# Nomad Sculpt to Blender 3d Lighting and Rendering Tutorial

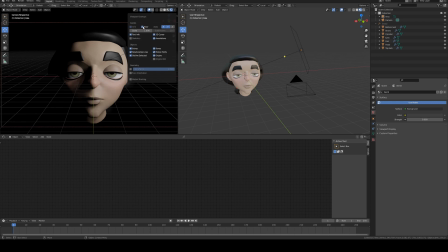740s
So we're just going to go up to the top here at this drop down, and we're going to select floor, and that will turn off the grid in that viewport. So now we can see it a little bit easier here. So we're going to create another light now, because you can see that we can't actually see the silhouette of our model very easy anymore.
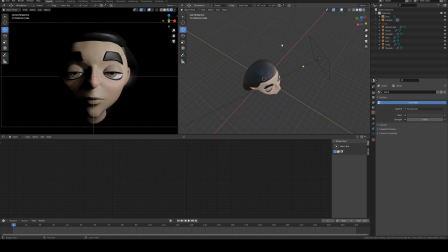755s
So we'll just go into our right hand viewport and go add light, area light again. And we're just going to rotate that and then move it behind our model using the W key, and then increase the scale.
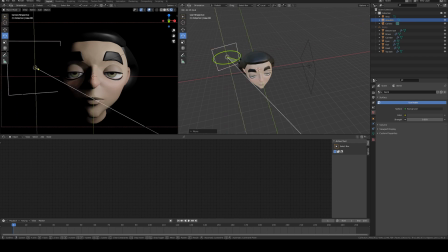773s
And we're just going to set it at an off angle, pointing at the back left hand side. It will need a higher value though, so we'll just increase that again to maybe 1000. And you can see that's improved the shot a lot already.
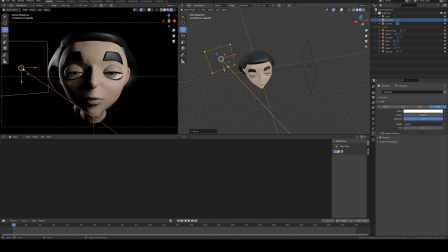787s
And now it's just a matter of deciding how much of that rim light you want. You can move it further to the left or more to the right. So I'm just going to have it sort of set behind there. So I'm just capturing this rim of the hair and the rim of the face. Now, if you would like to use a rim light on the other side, you could just duplicate your light and send it over there.
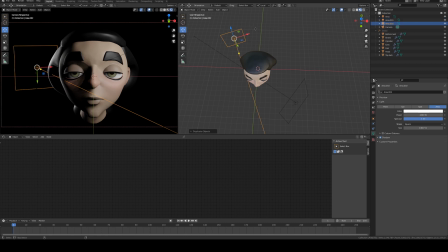805s
So we can select our light, hit Control D, and then enter without moving your mouse. Otherwise, your rim light will move around all over the place. And then we can select this green square, which will allow us to move the light on the Y axis. And we can just position this on the opposite side.
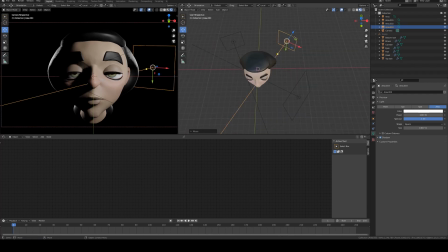822s
And you can make a decision as to whether or not you want it to be exactly opposite in a similar way, or if you want a more subtle rim light on the other side. I'm going to go for a more subtle rim light and possibly move it up so we capture a little bit of that upper silhouette as well.
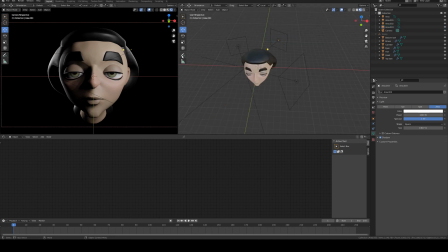838s
Now, this is quite a moody little lighting setup that we have here. We can add one more light in if we wish. Now, technically, this is obviously no longer a 3-point light setup, because we have 3 lights in the scene and you wouldn't normally use two rim lights, but I'm just trying to cover all my bases here.
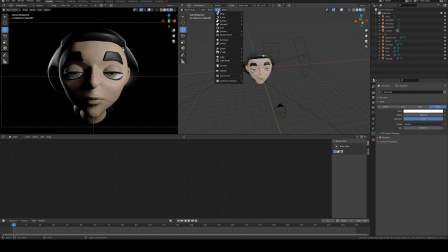855s
The last thing we would want to do though is add in a fill light. So we can just go to add light, area light. And again, we'll just rotate this, move it into the position using the same transform tool functions that we've used previously, scale it up. And I'm going to make this light quite large.
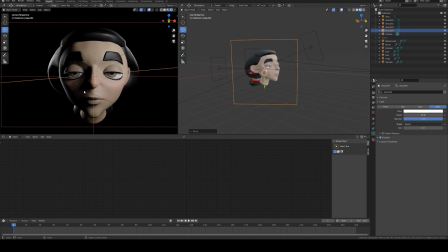875s
And basically what this light is going to do, it's going to fill in the shadows and it's going to fill it with a color. So we'll go to the light properties and we're going to increase this to, it's going to be less than our key light, which is the light that's giving us our primary lighting.
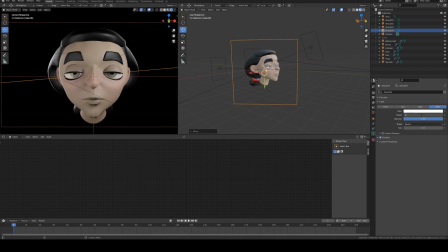891s
So maybe 500 to start with, much less, maybe 100 looks good. So a common thing to do with lights is to have opposite temperatures to between your primary light source and your secondary light source, or your fill light in this case.
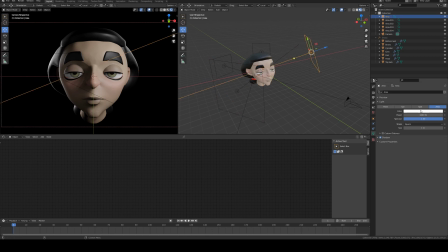907s
So we can select our key light and we can change its color to a warmer color. I'm going to make it fairly desaturated though. Basically what I'm looking for here is a sort of peachy color with very little saturation. It's just going to be subtle. So this is white and we're going to give it sort of 0.1, I would say, saturation.
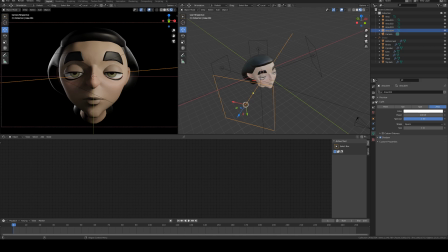926s
That works well. Now this light here, which is our fill light, we will change to be a blue hue. And again, this is just going to be very subtle into the blue. And with that blue hue, you may decide that you want slightly more value or power to your light.
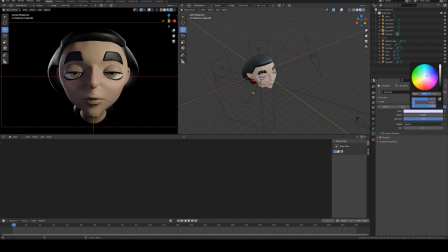943s
So we'll set that to say 150. Back that saturation off a little bit. Okay, so there we go.
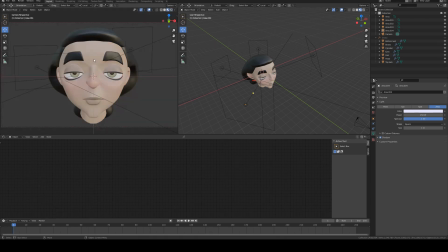947s
We've got a very simple lighting setup here. So the last thing we want to do to finalize our shot is adjust our camera settings. Our camera by default is using a 50 millimeter lens, I believe. So if we select our camera and go to object data properties, you'll see that focal length is 50 millimeters.
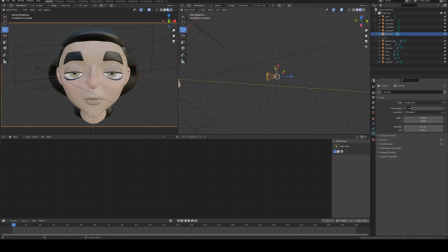961s
50 millimeters is okay for new portrait photography, but generally people like to use longer lenses like 70 to 100.
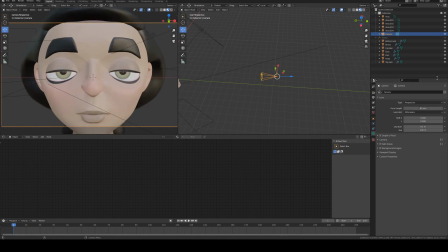970s
So I'm going to use an 80 millimeter lens, and you'll see that zooms the view in. And the reason we're using this longer lens is that you get what's called perspective compression when you use a longer lens.